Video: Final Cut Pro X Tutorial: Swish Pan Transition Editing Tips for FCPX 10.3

Hey there, it's Ben Housel, and today we're going to be having a look at the Swish pan effect. Let's go.
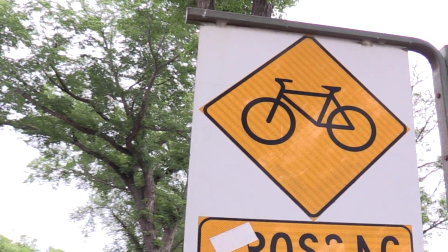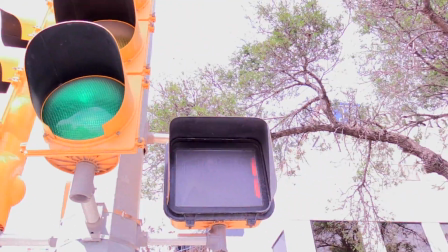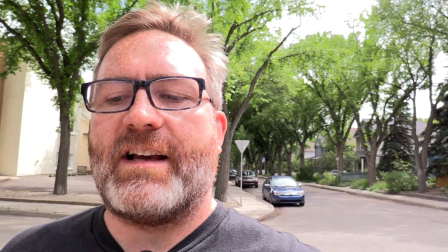So essentially, rather than a cut like this, where we're jumping from one clip to the next, but then there's a jump cut, so we're basically moving from the same spot to the other without the movement,
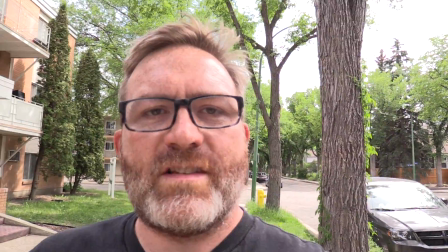we can create a cut like this, which uses that rapid movement to make a smooth transition between the frames.
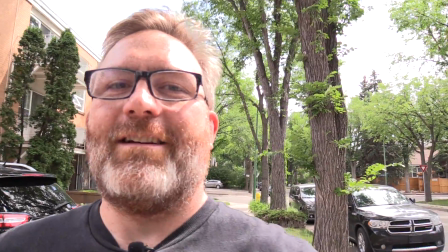So we're tricking the eye into thinking that everything that's moving to the right is in the same shot, or moving to the left, or moving up, or moving down.
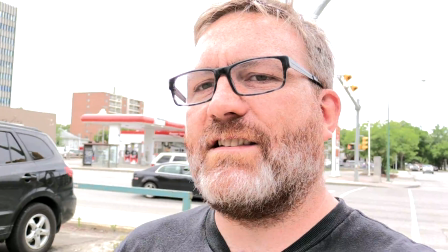So it's a really nice, neat trick, which allows us to keep neatly the flow of the video going and
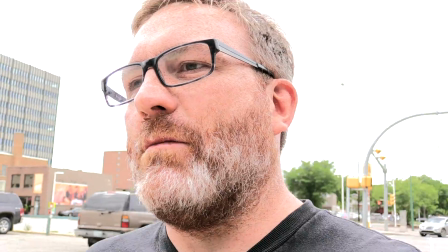keep the movement going nicely, so it allows you to move from one location to another quite quickly. Okay, so let's jump in and get started with Final Cut Pro 10. We're going to have a look at how we create this cool swish pan effect.
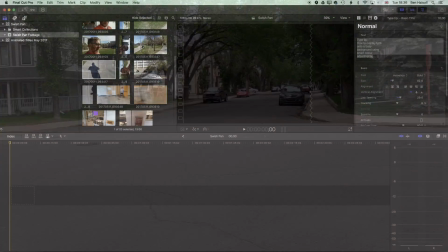So here in Final Cut Pro 10, we're going to have a look at how we edit a swish pan. Now, the key with this is really simple.
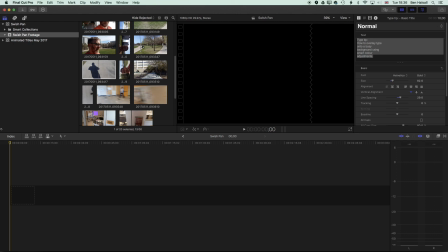It's all about getting the timing of the out point of the incoming clip and the in point of the outgoing clip, so those two in and out points that rub up against each other, exactly right. So we're going to look at how we do that and how we get the edit to flow, and then look at where you might use a transition to improve the edit.
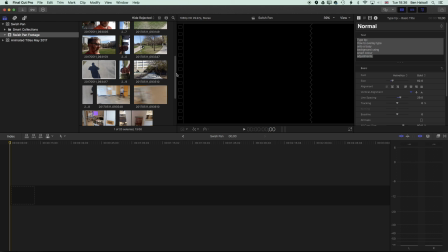So we're going to grab a couple pieces of footage here,
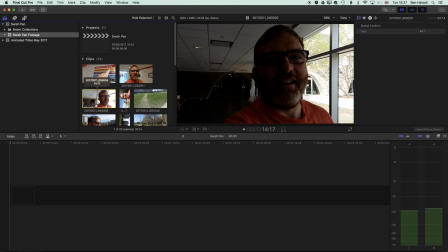and what we're looking for here is for the movement of the first clip out point to kind of match the movement of the in point of the second clip. So we've got a clip here, and I'm just using my favorite shortcuts here in Final Cut Pro 10, the JK and L keys, to kind of move forwards and backwards.
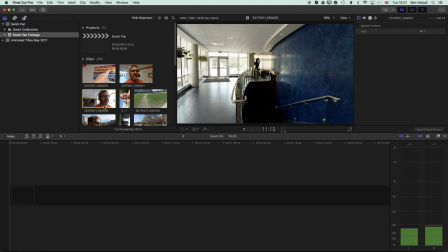And we have here a swish pan that moves onto my face here,
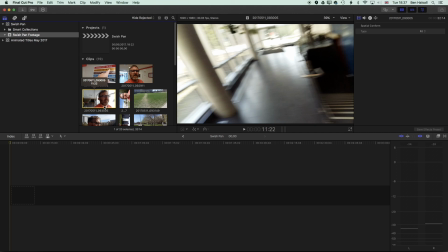and we're gonna grab this just as it starts to happen. So I'm gonna mark an in point here, okay, and pull this down to the timeline. And then we need a clip before that where the movement is moving in the same direction.
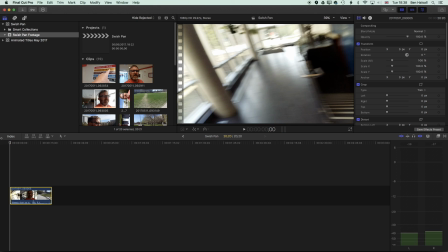So we're moving from right to left, so the movement is panning round towards my face in this direction. So we're looking for a clip here that matches that for the clip beforehand.
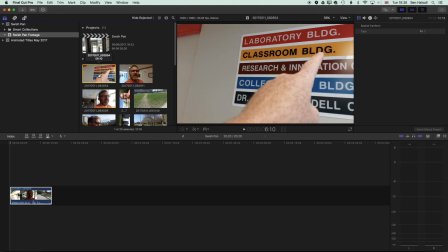So we'll just have a look at what we've got here, and we can bounce back and forth a little bit, but so this clip here is moving in the wrong direction. So we'll scroll down here and have a look at what we've got. So we've got a clip here,
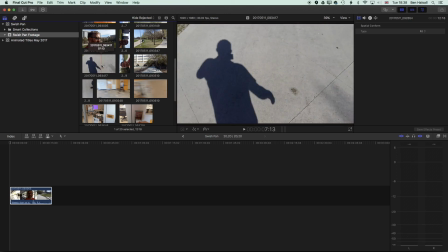and we've got a nice movement up from that shadow up here, so we can use this to transition from one clip to the next.
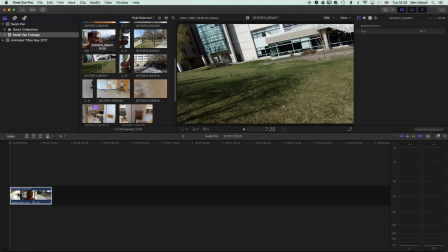So I'm going to come to just after this movement has ended, so we're coming up to the left there,
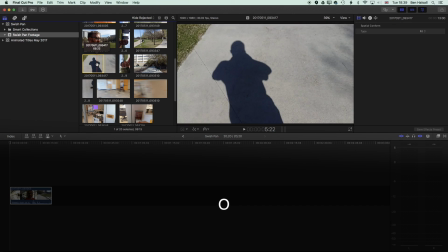and we're going to mark an out point around about here, and then pop this before this clip.
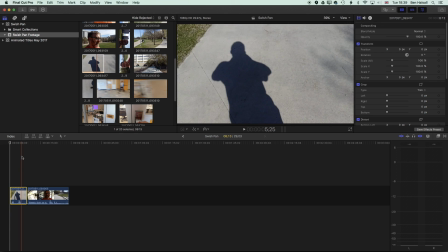So now we'll play through, and you can see we have the shadow,
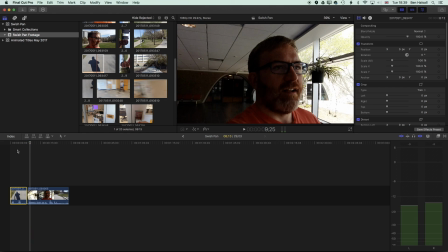and then we're walking, and at the moment there's a real big jump between those two clips because they're not matched up nicely. So the first thing I'm going to do here is just zoom in on the timeline. So I'm going to use Command and Plus to zoom in on my timeline,
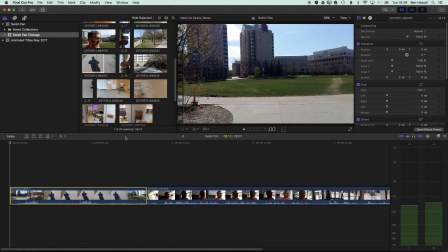and then just come forward a bit in the timeline so we're a bit closer. So we want to catch this
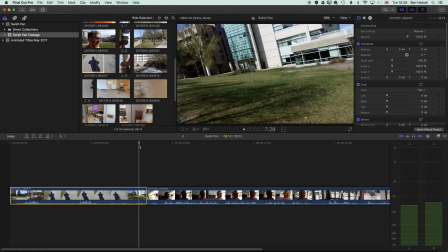transition just as it's around halfway through this movement up to the left.
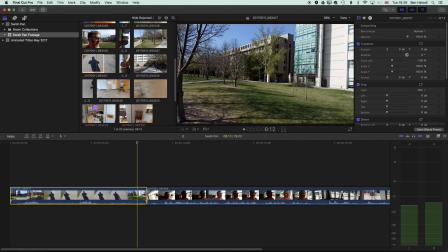So for this edit, we're going to drag the out point in here,
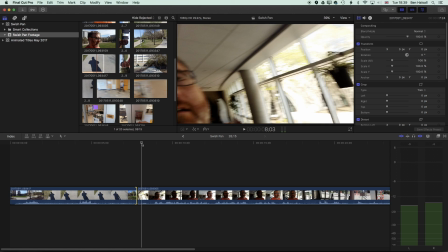and then we're going to come ahead to just halfway between this in point and move this.
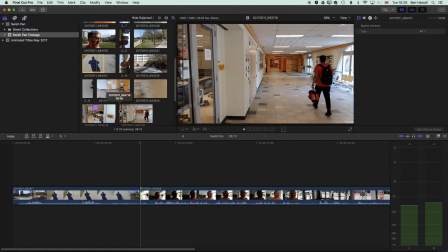Now, we can select the in and out points and nudge them by highlighting them on the timeline with a square bracket.
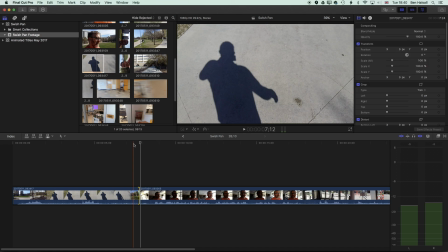So you can see here, the square brackets to the right P allow me to highlight those in and out points.
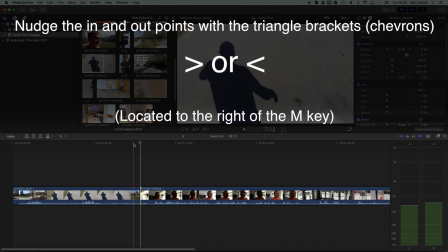So I can nudge those then with the left and right triangle brackets, or chevrons, or whatever you want to call them, just to the right of the M key.
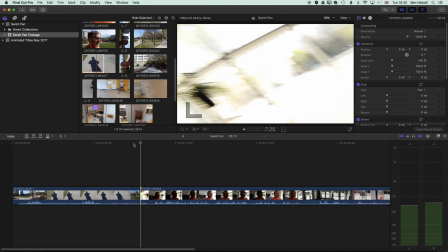So you can see here, I can nudge that in point by one frame at a time by using these keys just to the right of the M key on my keyboard.
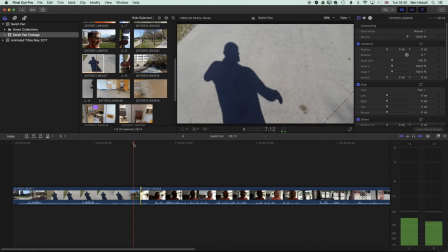So I'm going to play this through now. So we'll come back, and you can see now that when we move between those two clips,
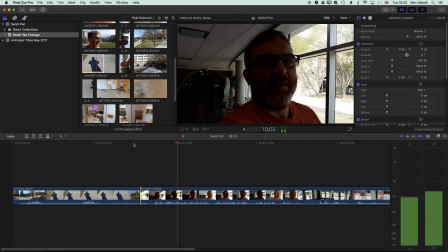because the movement is in the same direction, we get this nice flow of the edit.
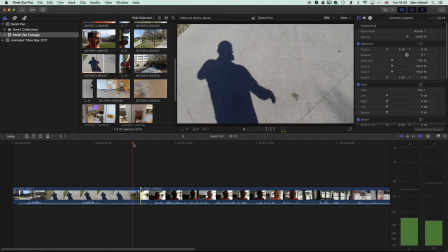So that's working quite nice.